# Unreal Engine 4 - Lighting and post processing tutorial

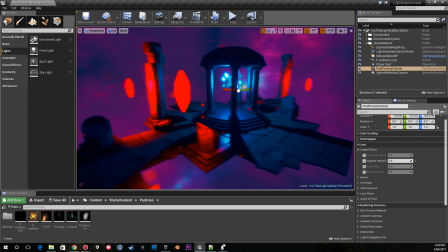(8:19)
And it really makes my lighting work look inefficient. It doesn't stand out.
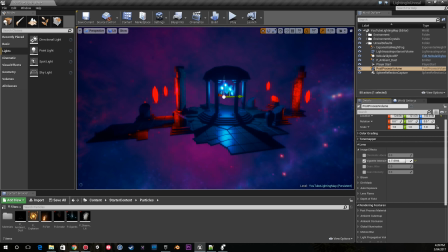(8:25)
So by having the vignette up quite a bit, it makes my lighting stand out,
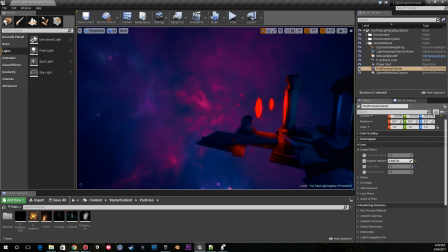(8:30)
and it really gets rid of a lot of the brightness in the background.
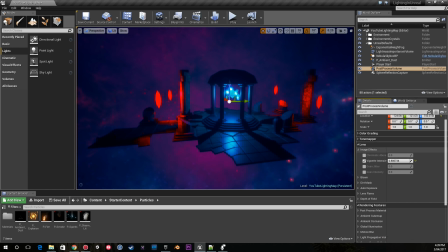(8:36)
The next thing I like to play around with is bloom. I'm pretty sure everyone's familiar with what bloom does. If you're not sure if you have too much or too little, just get some feedback from someone else. And the other one is make sure to turn auto exposure off.
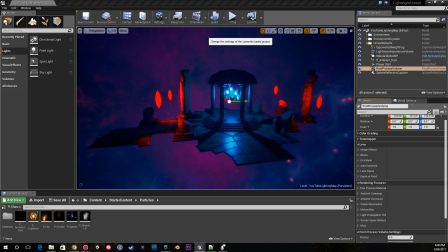(8:52)
And if you haven't done that before, just go up to your project settings, go down to rendering,
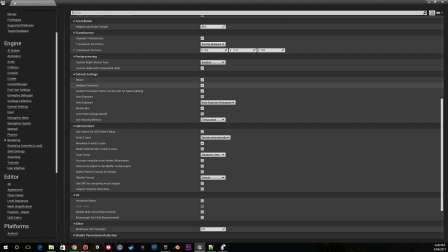(9:00)
and then you'll notice in the default settings, you can disable auto exposure by unticking that.
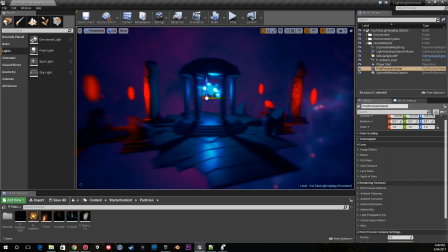(9:06)
I didn't want to have different exposure settings depending on where I was looking at this environment from. I just wanted the entire scene to look the same and be consistent. That's the reason why I turned that off.
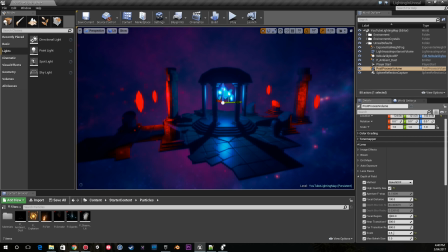(9:17)
The other great setting that I have is bokeh depth of field. So there's three different depth of field settings, and in my case, I wanted to use this one.
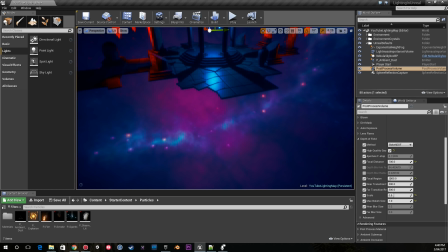(9:28)
It's very subtle what it does. It is blurring out the background a little bit. Before, the background was very harsh.
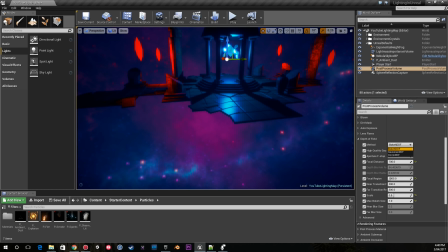(9:35)
I'll see if I can show you. Actually, I don't want to mess around with these settings too much, but the background was very harsh.
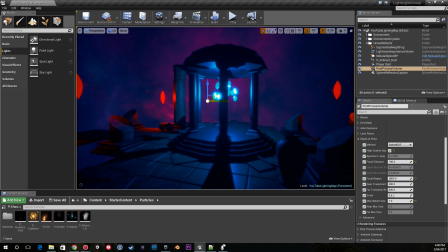(9:46)
It looked a bit too detailed in comparison to these models here. It looked too realistic, I guess.
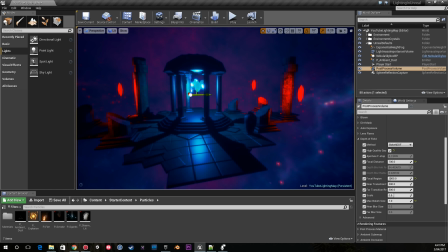(9:52)
And I wanted to soften the background, so I used a depth of field effect. And on top of that, I used my fog, which I'll go through in a second. But yes, the main reason I used depth of field was for the background, just to blur it out a little, not too much.
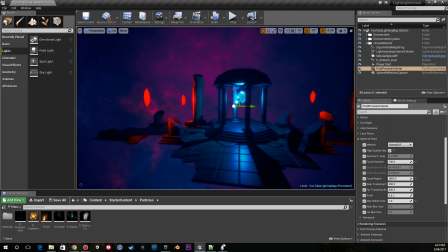(10:08)
And there is a slight blur around these objects. It's a bit hard to tell, but the whole idea is that you're layering these effects on top of each other to get a really nice output.
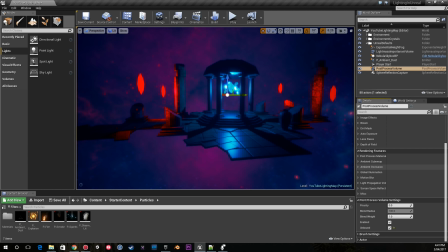(10:20)
So the end image looks really good. So focus on not letting one effect overpower all of them, focus on them working together and getting a really nice final look. Now, usually I do use ambient occlusion and I'll use global illumination,
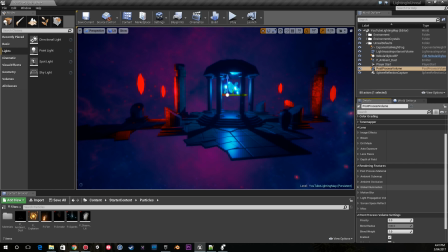(10:36)
but because I'm not baking anything, these effects aren't super useful in this case. And that's about it in terms of the post-process volume. So yes, go through all the lens stuff and heavily adjust the color grading to have a really nice looking scene.
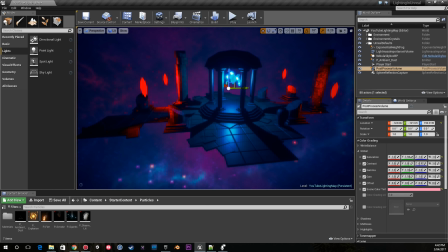(10:53)
But be careful. If you're texture artists or yourself have put in a lot of work into the colors, if you've been using Substance Painter or Photoshop, don't just override all the color work they did by drastically changing the color grading.
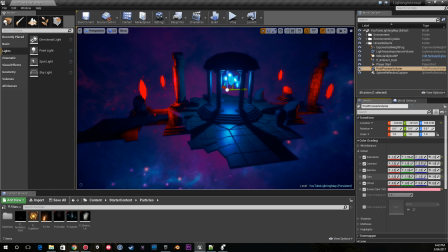(11:10)
Use the color grading to enhance the work of the artists. Don't use it as a way to just... Because the artists, if you say you're a programmer or you're doing the special effects for the game or the post-processing, if you just make the scene look completely different than what the artists envisioned when they put all the hard work into painting the art assets,
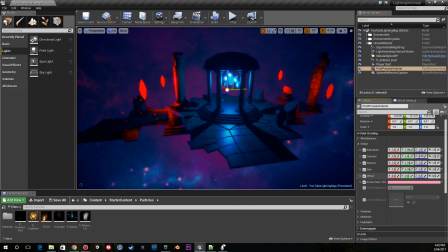(11:27)
you're undoing all their work. So just keep that in mind with color grading.
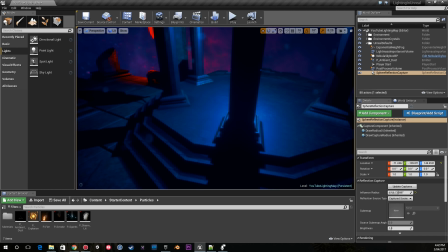(11:32)
I used a sphere reflection capture before I had reflections here, which I decided to get rid of because they looked horrible.
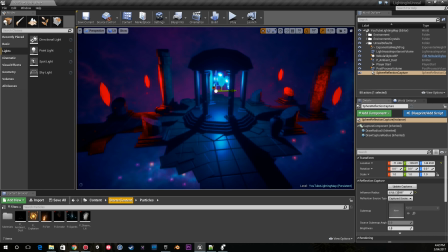(11:40)
And just to show you that really quickly, if I go into my mini temple material
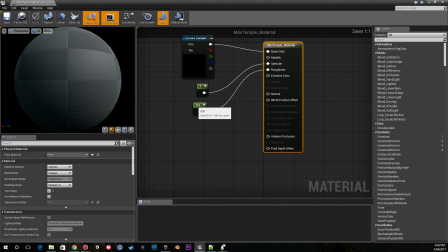(11:45)
and let's turn down the roughness. I believe if I turn that down to 0 and hit save,
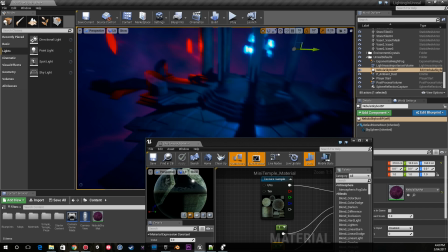(11:57)
you'll see it's fully reflective. And I was just playing around with this before, but I didn't like the end result of it, so I put it to 0.6.
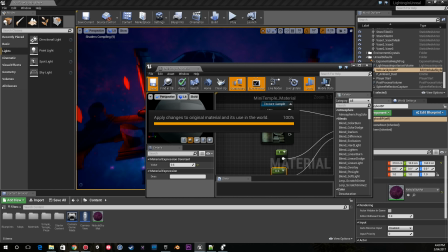(12:07)
So that's why I had that in there before. My crystals are slightly reflective, it's hard to see, so I left it in.
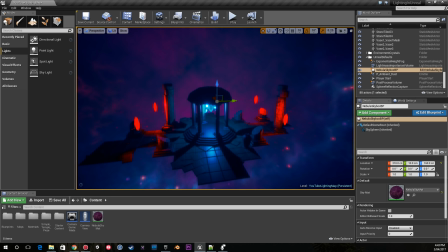(12:13)
In terms of performance, that's a horrible choice, but in terms of just having this environment looking nice, it's kind of fine to leave it in.
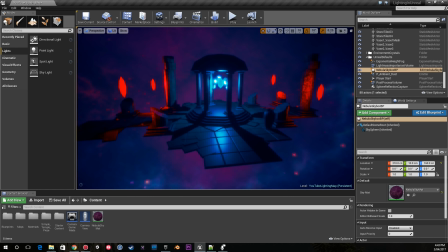(12:20)
Do remember, this is just an environment to showcase, it's not an environment for a game, although this would work perfectly fine on PC and the state it's in, but it could be more optimized,
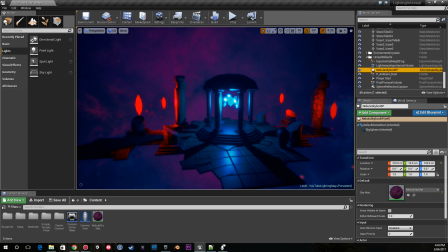(12:32)
of course. I mentioned the particles before, and I've mentioned the post-processing now.
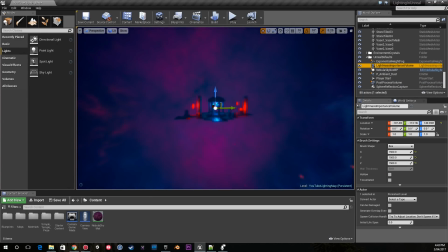(12:38)
The final thing I didn't kind of go through was my fog. And at first admit, it might not make too much sense.
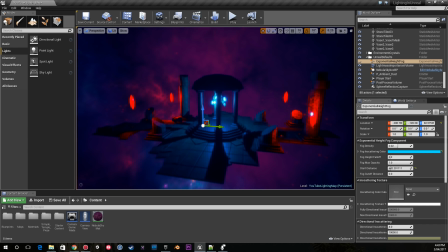(12:45)
I mean, it looks quite nice without the fog. But what I found after putting it in was that it got rid of the harshness. So what I mean by that is the skybox has a lot of detail
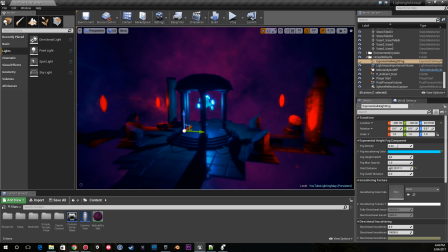(13:00)
and I feel like it could be a bit overwhelming. And it could also take your attention away from the models in the scene.
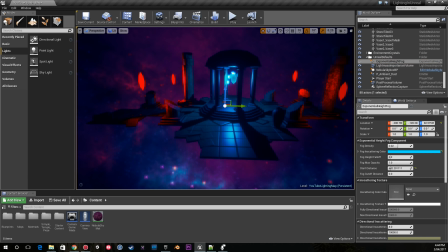(13:08)
When I put the fog in, I felt like it allowed you to focus more on
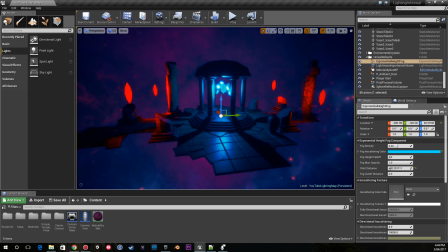(13:13)
the assets in the center and less on the details of the skybox. That is the main reason I put the fog in. I also liked the color contrast of putting this fog color in. I felt like it looked really nice.
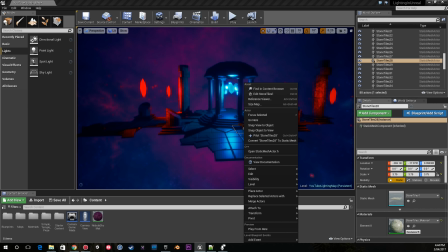(13:27)
So as long as you have a reason to justify your actions in terms of putting in effects, that is perfectly fine.
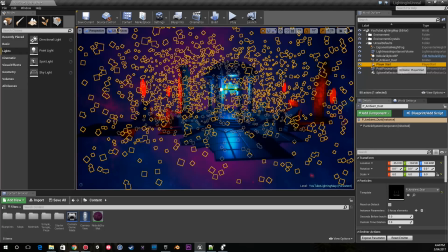(13:34)
If you are putting in particles and you can't really explain to your team or to anyone else why you have particles,
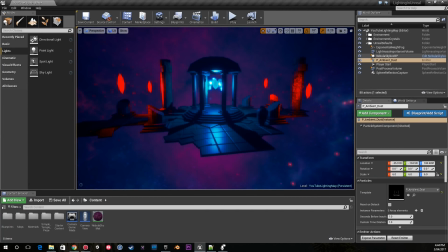(13:41)
why you have certain lights in the scene, why you're using certain post-processing effects, then you have a reason to not use that effect. Before you tick something, explain to yourself why you're doing it. That way you can keep track of why you have certain effects, which is really good.
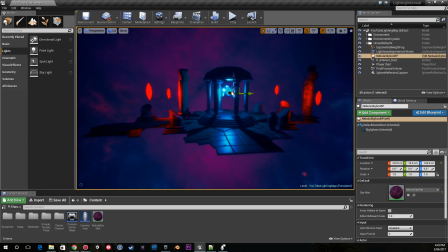(14:02)
Outside of all this, that's about everything I like to do in Unreal to make this scene look good. Now, do keep in mind, as I mentioned before, you will use different post-processing effects for different scenes. You will, in some scenes, build lighting, not build lighting. Some scenes will have reflections, some won't.
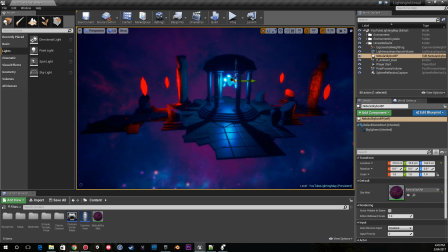(14:20)
You need to work according to the scene. So anything you learn here or in other videos, when you learn someone's particular method, use it with your own. Build your own style and take everything that is useful from everyone else,
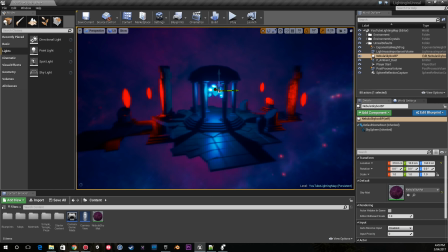(14:35)
and then just make your own kind of look in Unreal, or if you use my Unity video, in Unity or whatever game engine you have. So hopefully you found something useful in here to take into your own style of a visual look in your game.
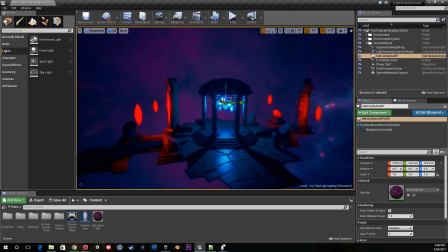(14:51)
And the other thing I want to mention was that I'm going to be showing the process of how I made this, and I'm going to be doing a comparison video with Unity and Unreal. You may have noticed that I've actually done a video on this before. Not a lot of people saw it. Unfortunately, it wasn't super popular, but I've done a video on this before in Unity.
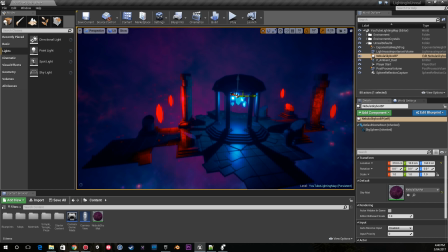(15:10)
I really like this version of the map though. So what I'm going to be doing is doing a comparison video of this environment and the Unity environment and discussing the troubles I had and the overall look,
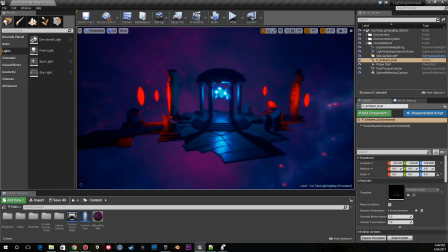(15:21)
because a lot of people want a comparison video. Anyway, thanks so much for watching this video. I hope you enjoyed it, and I'm going to end it with a showcase of the environment. And I'll see you in the next video.